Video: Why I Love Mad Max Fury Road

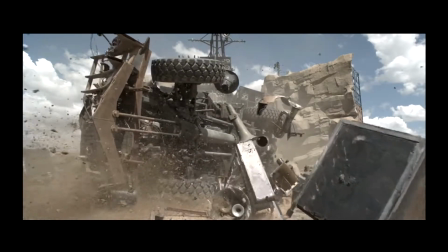The fast motion effect, however, dotted throughout Mad Max, but most obvious in the escape scene in the opening, uses this technique for a more prolonged period.
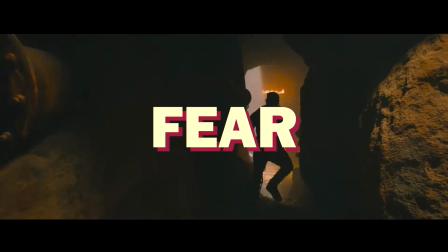The resulting effect within the audience is exhilaration, is fear, and an understanding of the character's desperation.
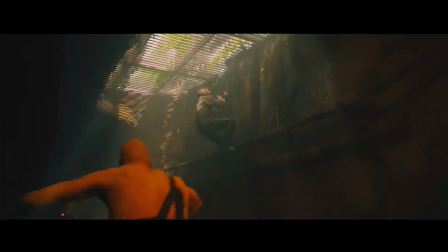Bonuses for this particular scene is its ability to maintain coherence with such fast cuts and short shots.
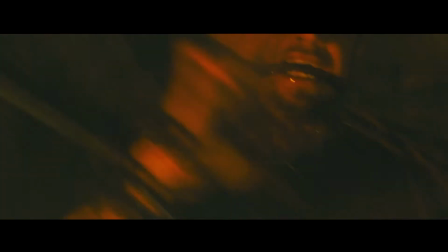Not only establish the character's current emotional state, but their past, though true with some painful vagary,
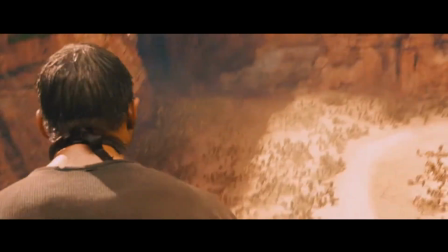as well as establishing an environment, and such portrays a clearer image of the overall world in which this film is set.
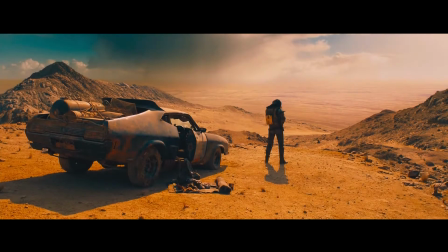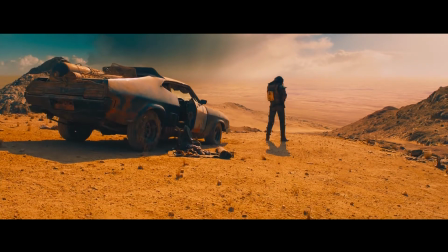This video has only highlighted 2 of the many reasons to appreciate Mad Max Fury Road and its production,
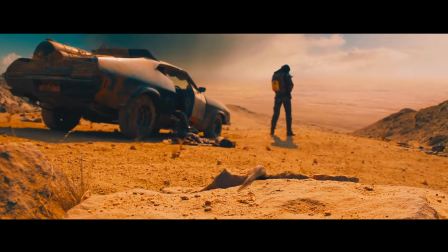but it's for these reasons I found myself recalling the film and seeking at least a similar level of engagement from other media I promise not to mention again. And for me, that has to cement Mad Max Fury Road as a movie that I love.
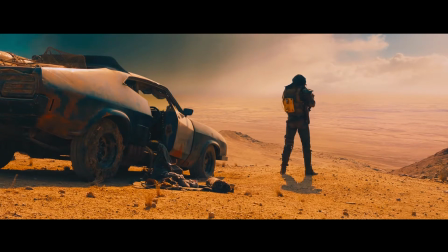Now, before I finish off, I wanted to say a little thing on the fact that
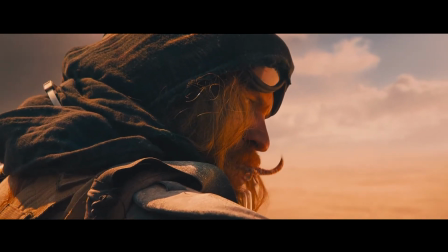when I thought of Mad Max watching the show, and I went and I actually rewatched it somewhat recently,
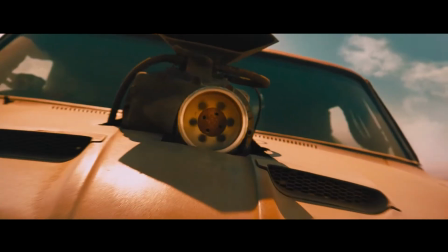and I thought of doing this video about firstly altered frame rates and then central framing.
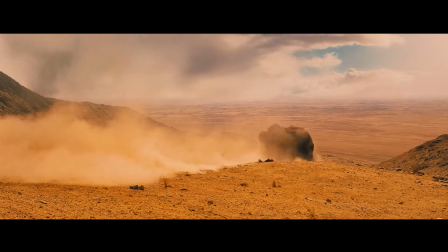I looked up to see if anyone's talked about it before, and yes, many people have. So if you want to have a more in-depth look at central framing,
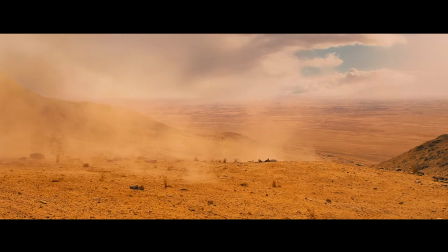and at least specifically in the context of Mad Max, there's plenty out there.
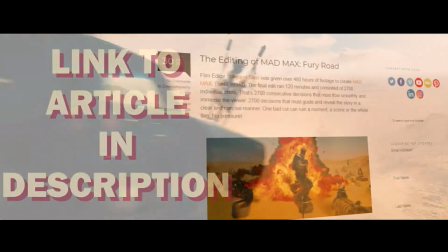One of a very short, very brief but effective little article I read was from Vashi Visuals,
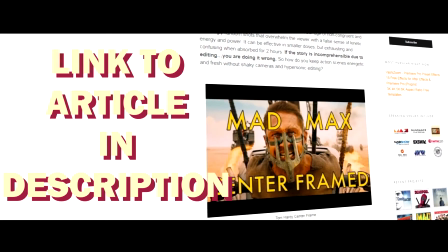and there's a little Vimeo video displaying central framing, the same way with the crosshair. So I just wanted to clarify that I'm not the most original person in covering this, but it was something I was thinking about, and this is a movie I love.
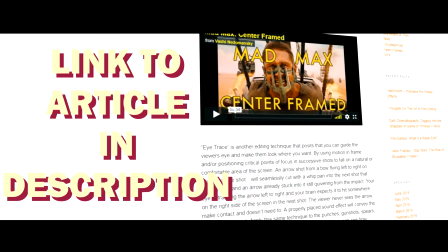So if you want to go read that little thing from Vashi Visuals, or just Google central framing and Mad Max yourself, have a go at that, you'll find a lot more stuff.
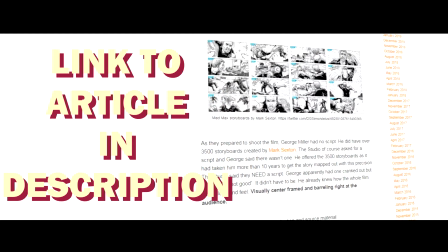Otherwise, thank you for watching, and I'll hopefully do some more of these. Bye bye.